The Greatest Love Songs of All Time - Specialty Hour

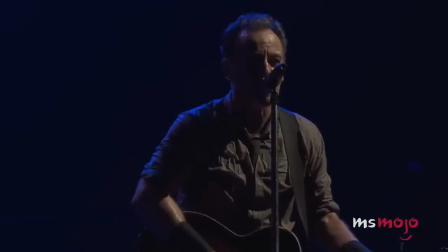742s
Due to the popularity of the film and soundtrack, the tune found itself back into the top 20 of the music charts that year.
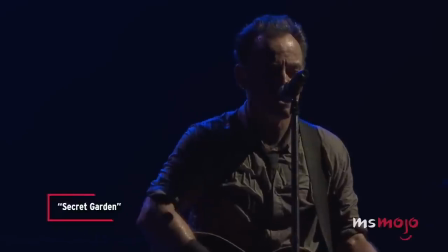750s If you pay the price, she'll let you deep in.
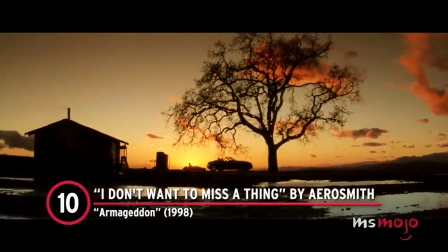757s
Number 10, I Don't Want to Miss a Thing by Aerosmith, Armageddon.
Don't wanna close my eyes.
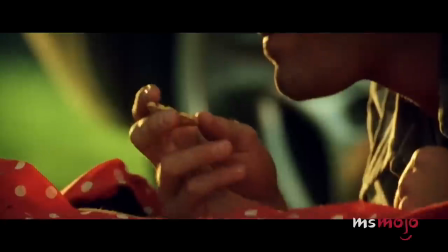765s I don't wanna fall asleep.
Sometimes it takes a cataclysmic event to bring two lovers together.
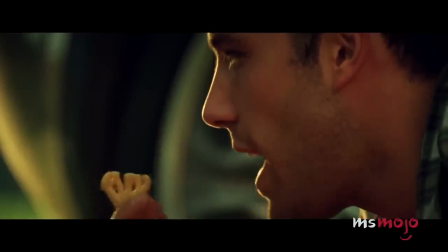772s
Grace and AJ, portrayed by Liv Tyler and Ben Affleck,
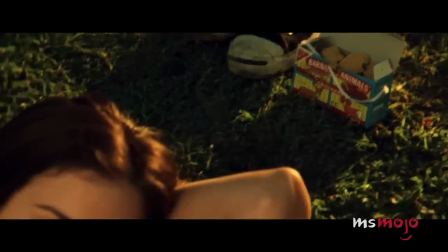775s
share one of the film's sweetest moments as the driller operator uses an animal cracker to express his feelings for her.
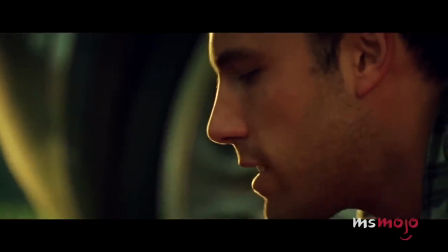783s I really don't think that the animal cracker qualifies as a cracker. Why?
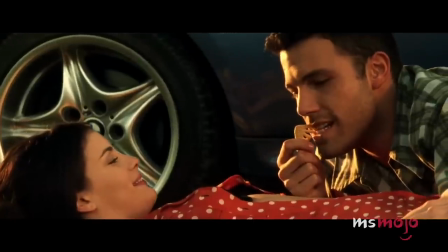787s Well, because it's sweet, which to me suggests cookie, and, you know, maybe putting cheese on something is sort of the defining characteristic of what makes a cracker a cracker.
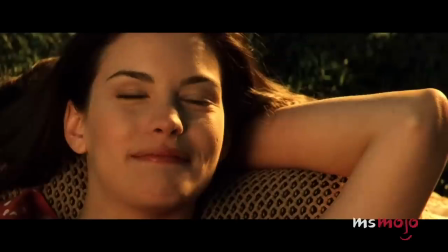796s I don't know why I thought of that, I just... Baby, you have such sweet pillow talk.
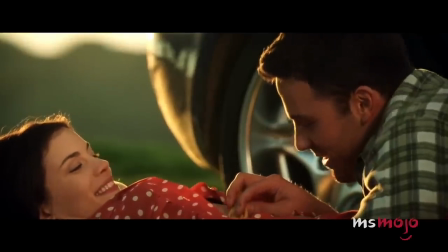801s
His actions are somehow both sexy and silly as he slides the biscuit down her abdomen.
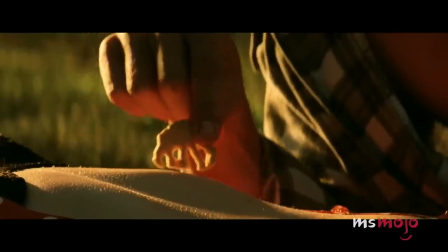807s
And coupled with the earnest and raw emotion of Steven Tyler's voice, the scene more than works.
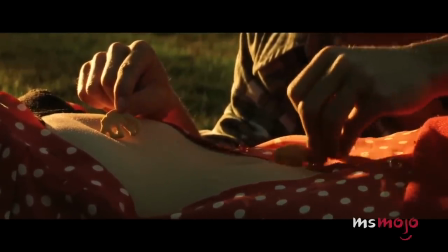813s Now look, as the cheetah approaches, watch as he stalks his prey.
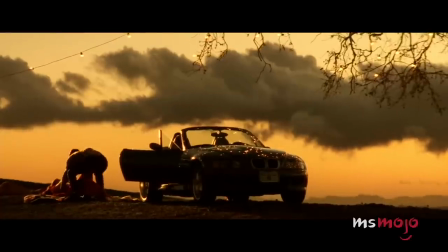819s
The power ballad captures the themes of the film, of wanting to see all of life's moments with loved ones, no matter how small they may be.
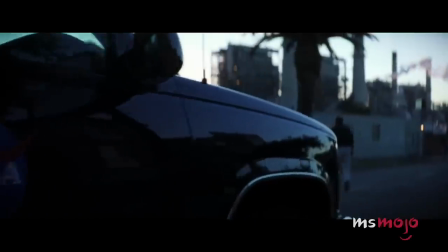828s Cause I'd miss you, babe, and I don't want to miss a thing.
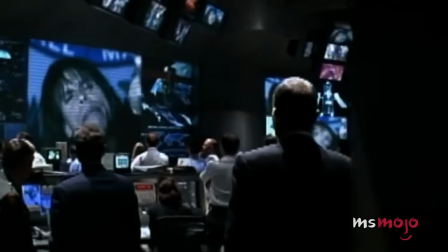833s
The love tune debuted at number 1 on Billboard Hot 100 and remains Aerosmith's biggest hit to date.
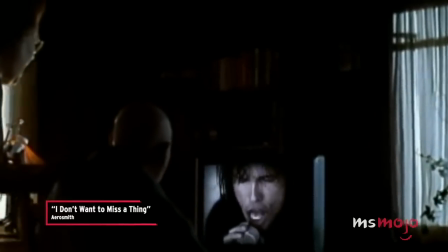840s Cause even when I dream of you, the sweetest dream would never do.
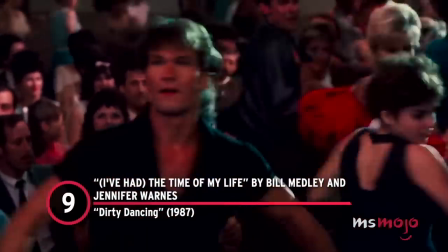847s
Number 9. I've Had the Time of My Life by Bill Medley and Jennifer Warnes, Dirty Dancing.
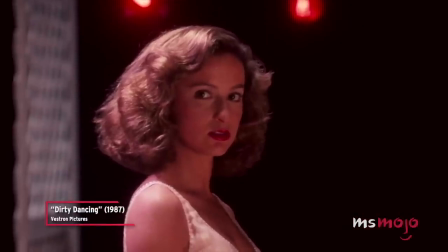854s Now I had the time of my life.
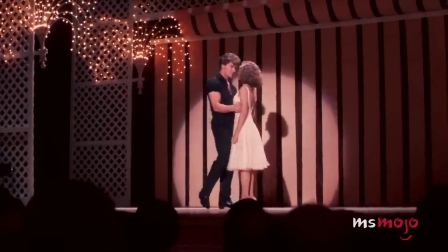860s No, I never felt like this before.
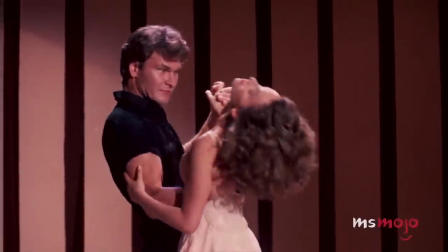864s Yes, I swear it's a truth, and I owe it all to you.
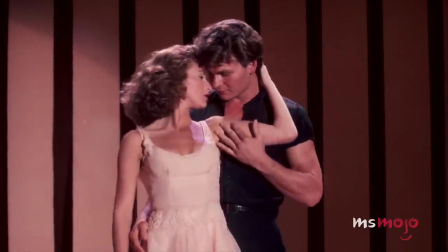872s Cause I had the time of my life, and I owe it all to you.
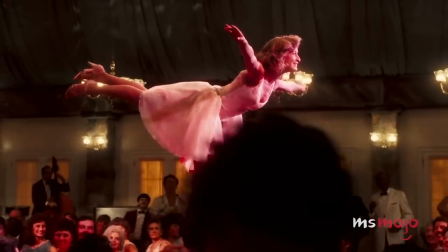883s
Who hasn't tried to recreate the iconic lift from this scene?
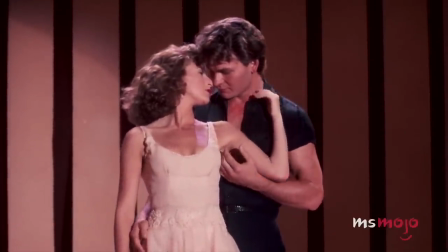887s
We almost didn't get to dance to this version of the song, or even to this song at all, since a Lionel Richie tune was originally meant to close the film. But lucky for us,
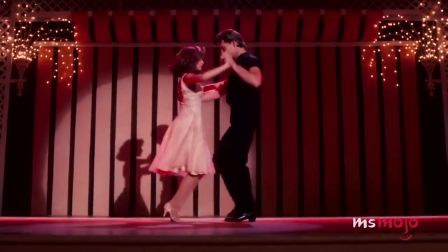896s
the film's choreographer, Kenny Ortega, chose this now iconic version for Baby and Johnny to dance to.
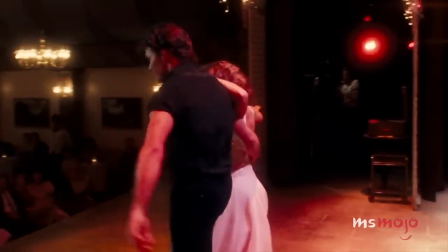903s I've been waiting for so long, now I finally found someone to stand by me.
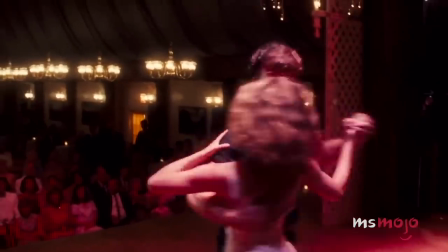909s
And so, at this romantic drama's end,
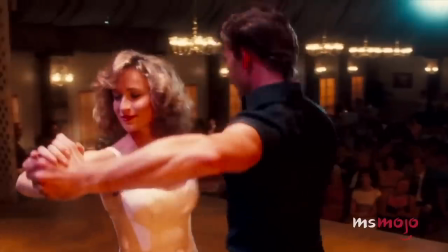912s
we find the duo expressing their love through dance to the infectious vocals of Bill Medley and Jennifer Warnes,
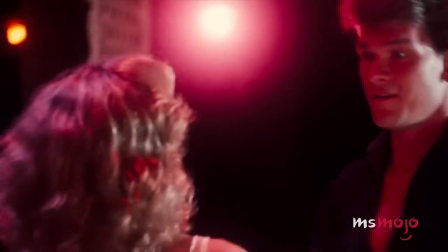918s
which creates the jubilant feeling of love captured on screen.
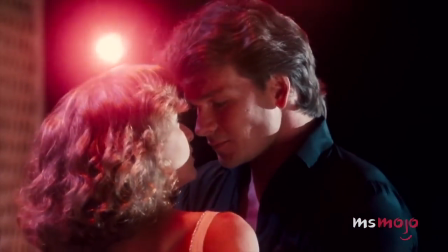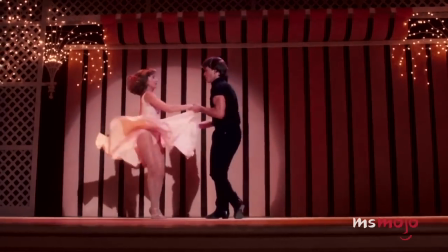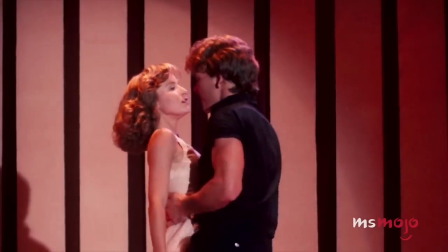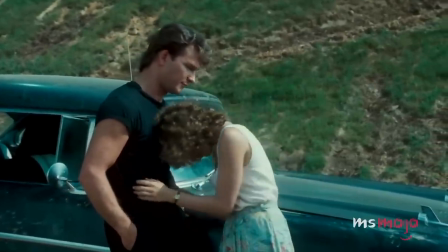940s
It's the exact opposite feeling that came with the couple's earlier split to Swayze's ballad, She's Like the Wind, which rips them apart.
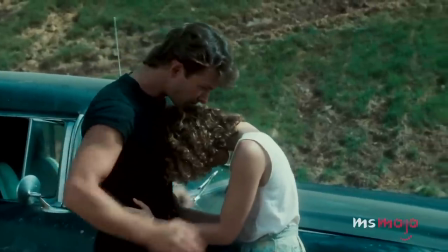948s I'll never be sorry. She's taking my heart.
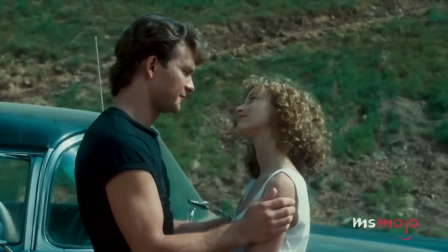952s
Neither will I. We're glad things ended this way instead.
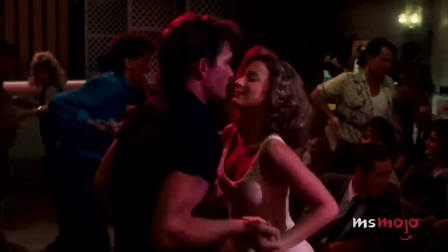957s And I'm church to every open door.
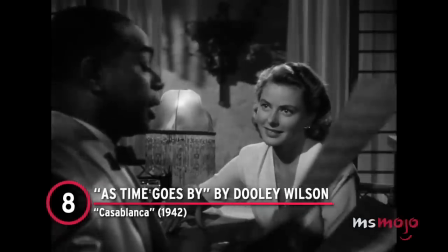964s
Number 8, As Time Goes by Dooley Wilson, Casablanca.
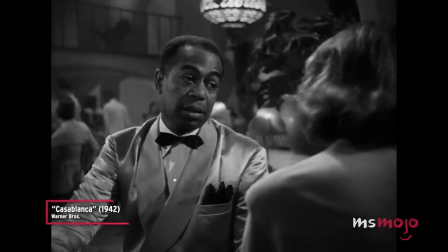968s Some of the old songs, sir. Yes, ma'am.
It's one of the most famous love themes from one of the most acclaimed movies of all time.
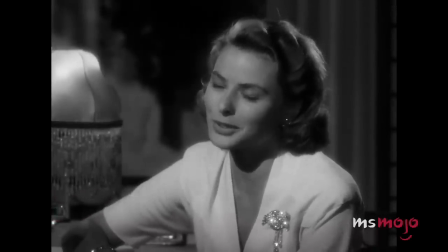976s Play it once, Sam. For all time's sake. I don't know what you mean, Miss Elton.
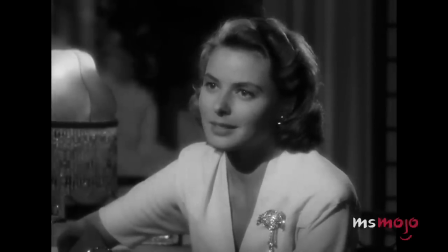983s Play it, Sam. Play as time goes by.